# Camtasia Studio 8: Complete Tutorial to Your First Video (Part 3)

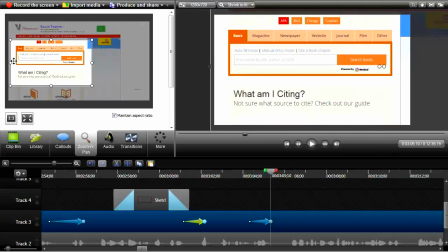1502s Here are the types of sources.
Get kind of an even box there. Okay, pretty legible box. Okay. See if I can move my zoom up to get a little bit more time.
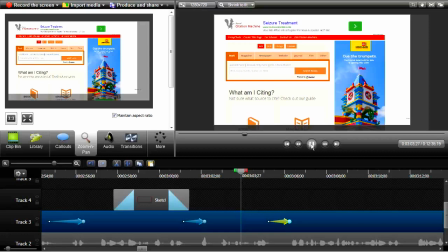1517s
We don't give people whiplash here.
Source that you're using.
Here we go.
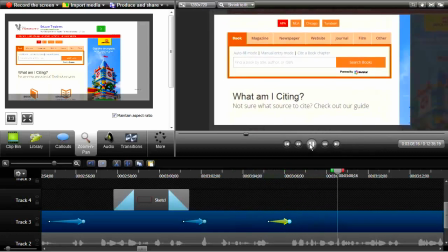1522s All types are self-explanatory, except maybe the difference between a magazine.
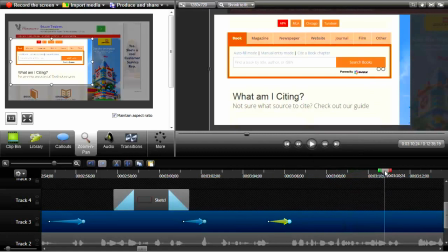1527s
Okay. I'm going to highlight magazine and journal.
Except maybe the difference between a MAGA.
So that needs to go in.
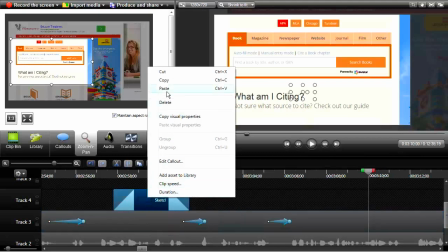1537s
Now I've already got a sketch here so that I can copy and paste. So I copy it.
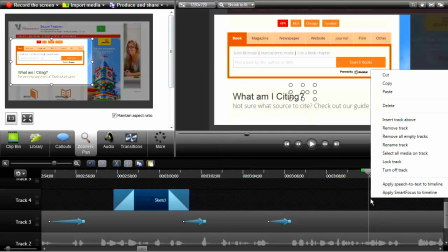1542s
I can paste it in right there.
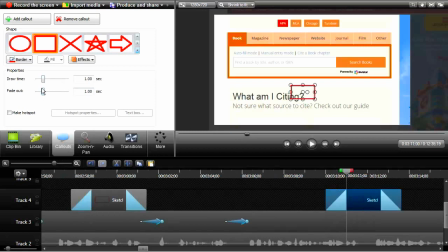1548s
And what I'm going to do, I'm going to take out the fade out. So I select that. I'm going to take out the fade out because it's going to be there for a while.
It's between a magazine and...
Okay. Now all I got to do is get it in the right place.
Magazine.
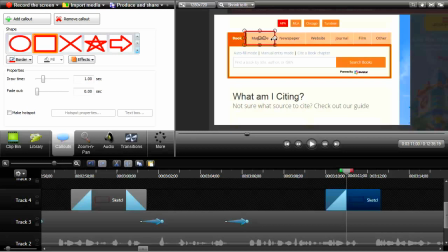Okay.
And a journal. And a journal.
So we got to put one on top of the other. Copy and paste. So they'll be fading in right after each other.
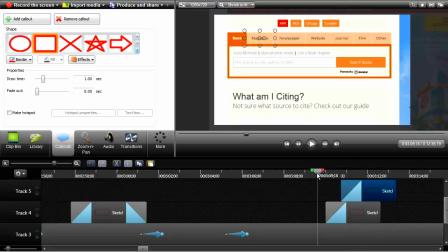1586s
Boom. So something like that. Let's see how that looks. Got to position it, of course.
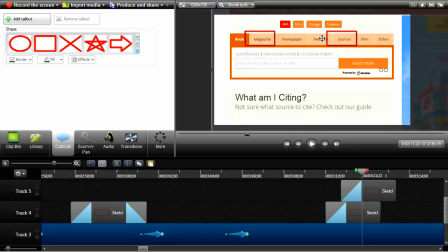1597s
Those lines could be thicker, huh? Okay, I just moved the whole screen. I'm going to go Control Z to put it back. Okay, now I got the box selected.
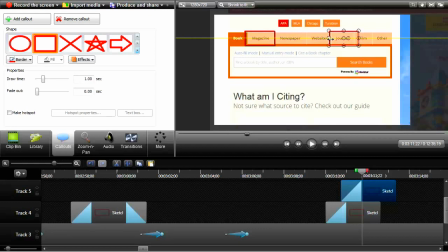1609s
And I'm going to move it in so the circles touch.
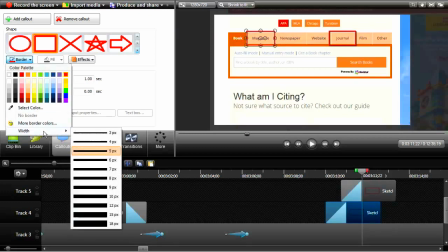1617s
Okay, and I'm going to definitely make the borders thicker. I might even make them yellow.
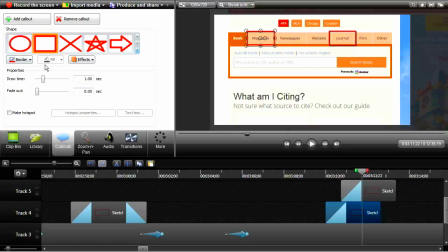1624s
Yeah, let's make them yellow. Yeah. Border color, yellow. There you go. Could almost go green. So let's take this out again. And we'll duplicate this one. Copy. And paste.
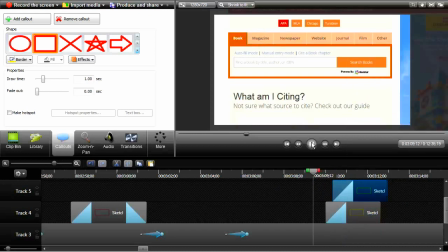1645s
Okay, let's see what we got.
Difference between a magazine and a journal.
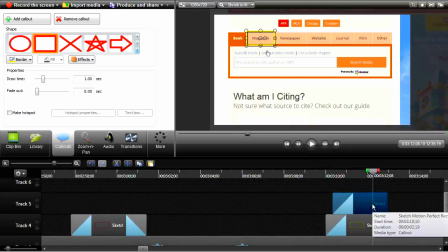1649s Journal.
Why didn't the one journal come in? Because I hadn't moved it over there yet.
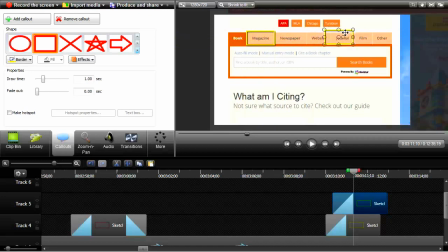1658s
That's why. Okay, try it now.
Difference between a magazine and a journal. Journal.
Okay.
A magazine.
All right. Okay, we got those highlighted.
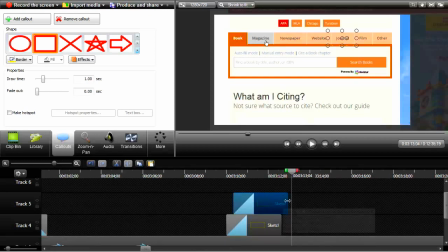1672s
Now what I'm going to do is extend those boxes because I'm going to be talking about these for a while.
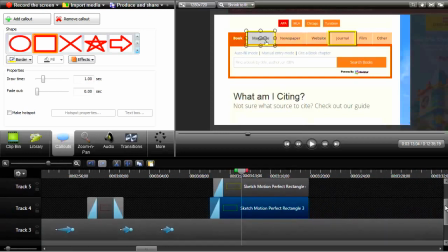1683s
I'm going to extend those boxes. And I'm going to start two
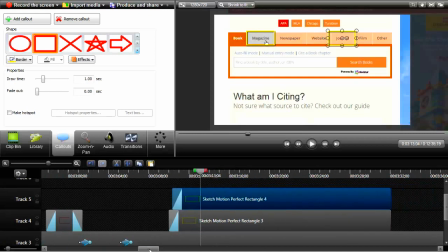1691s
callouts that are going to explain the difference between magazines and journals for all my darling lovely students
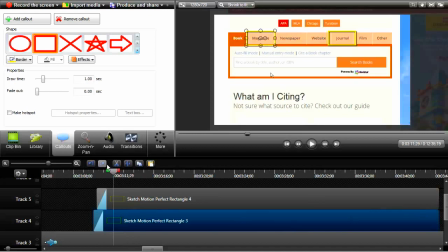1700s
who will be viewing this video. Here we go.
And a journal. A magazine.
Okay, so I'm going to start new callouts right up here.
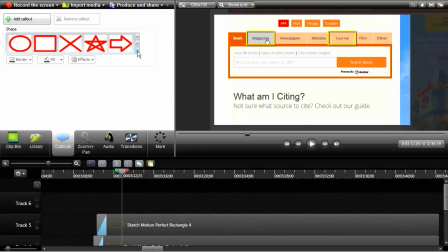1713s
I need to start labeling my tracks. I'm going to make them boxes.
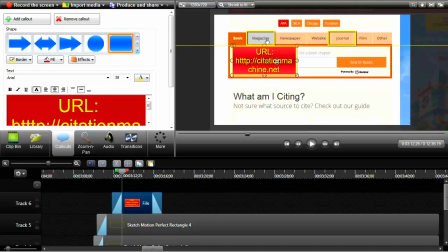1720s
I should do a different color for magazine than for journal. That'll help underscore the difference. So let's get two colors here and we'll get two boxes. I'm going to take out the fade and zooms because these things are coming fast.
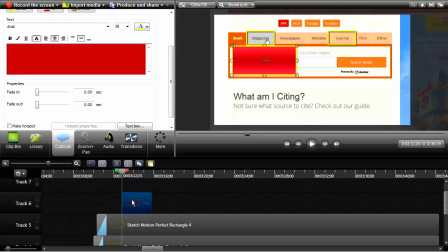1737s
We just don't have time for it. Add a track. Copy this box. It's going to come in after magazines. Okay, let's get some different colors going on here.